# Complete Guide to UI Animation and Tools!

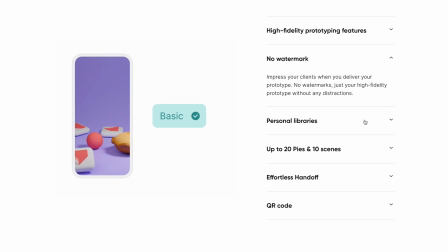If you are at all interested in interaction design, then you have to try this out and you can learn all about it and grab your account and a discount using the link in the description
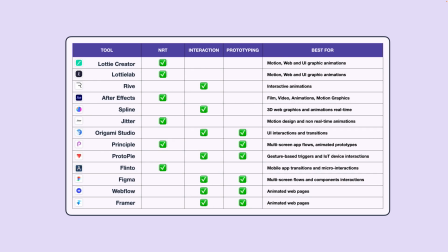below here is a table that i've compiled with the current modern animation tools that allow you to create everything from mock-ups to advanced multi-device prototypes each of these tools has its strengths and weaknesses some are better at non-real-time graphics while
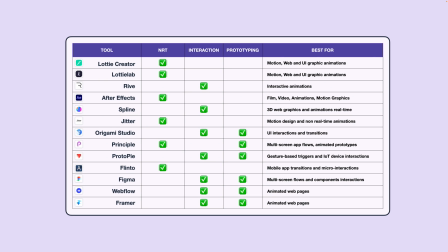others are better at interaction or prototyping feel free to pause this video or take a screenshot if you'd like to compare these different tools at glance and
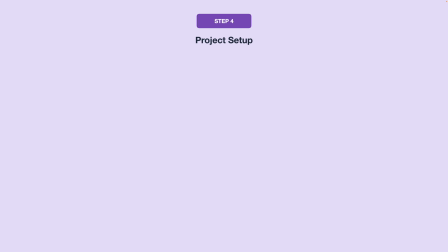check the description for a breakdown and links to all of these now that you've selected your animation tool you'll want to get familiar with the workspace and set up your
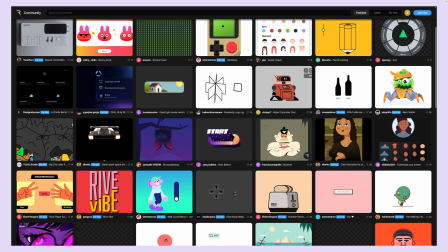first project here in rye for example you can browse through community files you can watch tutorials and walkthroughs and set up a project
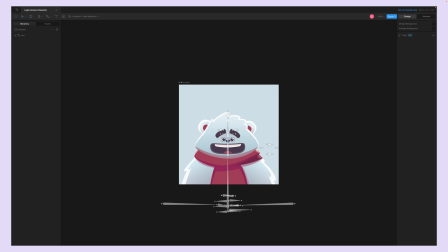and start creating your animations many of these applications are set up pretty similarly with the layers panel and assets on the left and the design and animation parameters on the right, and you'll also most likely notice a timeline at the bottom or a state machine like they have here in Rive. So this is where you would import the graphics that you created earlier, animate them, and then program the conditionals and interactive states and responses that you want those animations to have.
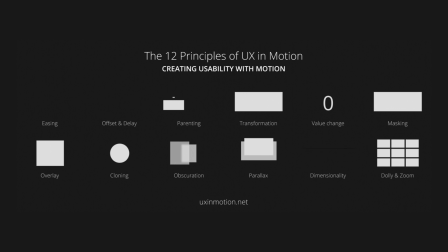There are 12 main principles of UX and motion that we can reference to
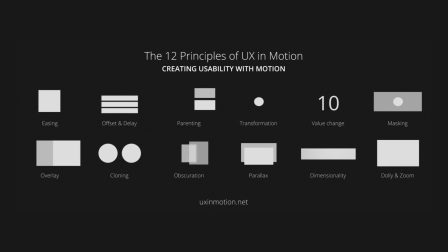decide what properties and techniques that we want to use to create the perfect animation.
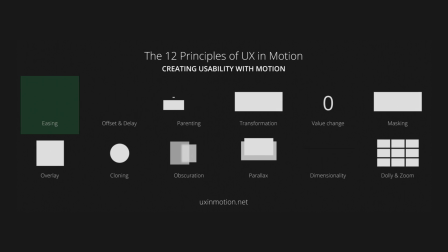Easing, which adjusts the speed of an animation to make the movement feel natural.
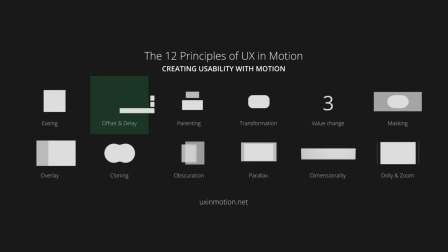Offset and delay, which introduces different start times or speeds for elements to create depth and focus.
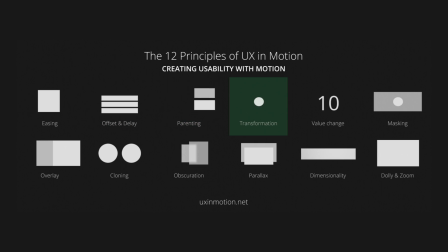Parenting, which connects elements together and shows their relationship. Transformation, which changes an element's size, shape, or other properties. Value change, which animates changes like numbers or progress.
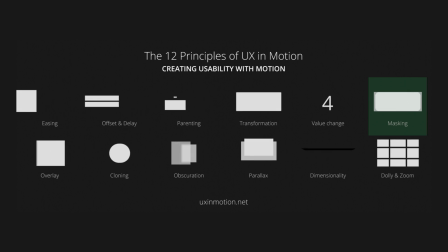Masking, which reveals or hides parts of an element overlay which places elements on top of
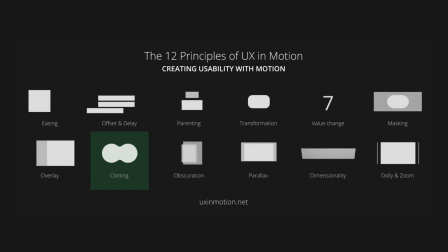others cloning which duplicates elements obscuration which uses elements to partially
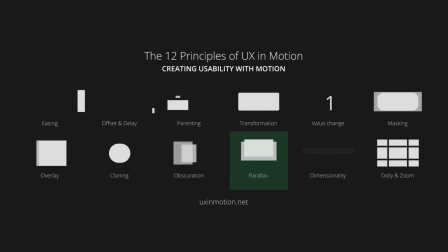or fully hide other elements parallax which moves the background and foreground
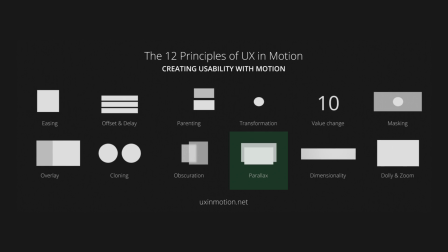elements at different speeds to create a sense of depth dimensionality which adds depth to design
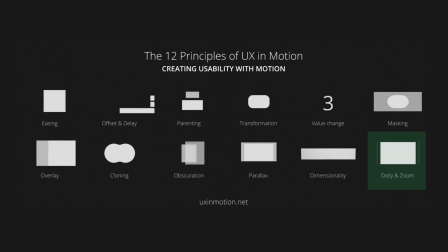by simulating a 3d space and dolly and zoom which simulates camera movements to focus on elements or change
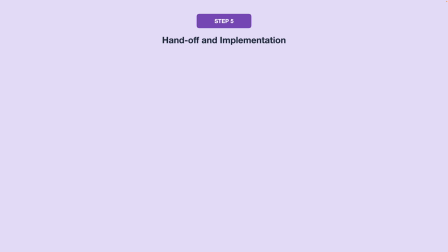perspective step five is handoff and implementation when you're finished you can export the file format that you need, whether that's a video to share on Dribbble or the Lottie or JSON file to implement on your website. If you're working with someone to integrate your animated graphics into a website or native app,
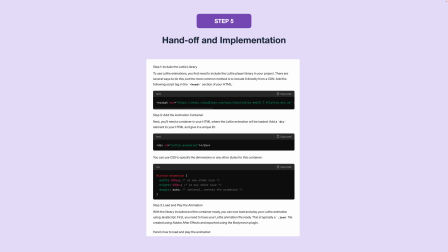you'll want to create documentation and specifications for the developer. If you're doing it on your own,
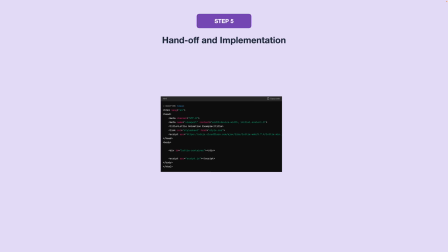then you'll need to export the graphics to be embedded and prepare the structure of your HTML and
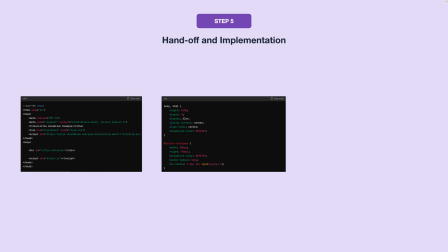CSS files to add in the code that will instruct your animations on how they should behave. For simple animations, you might be able to use just CSS. For more complex animations and interactions, you can use JavaScript.
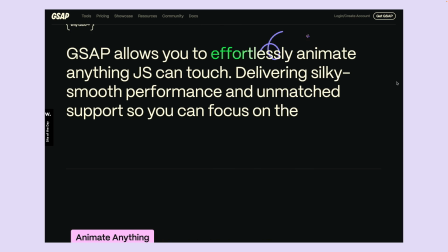You can also use any number of popular existing JavaScript and React animation libraries like GSAP,
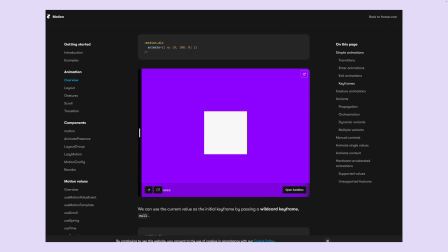anime.js, 3.js, or React Motion or Framer Motion, just to name a few. So a few important things to remember. Don't go overboard. Most of the complex animations that you see are just for dribble and to showcase the animation skills of the designer or the product in a creative way. Implementing these can cause slower load times on websites, huge website files, as well as a lot of time to implement and create. So just use your discretion. Always think about different comfort levels of those that might find certain types of animations and motions distracting or disorienting. Have an off switch or a fallback planned. Don't use UI animations just for animation's sake. Make sure you're being intentional and purposeful about them. Make sure that they have a reason that they're causing delight, that they're functional, or that they're informational. And that's it. You're now equipped to make some of the most impressive eye-catching UI animations and interactions yourself. If you like this, like and subscribe and share it with someone you know.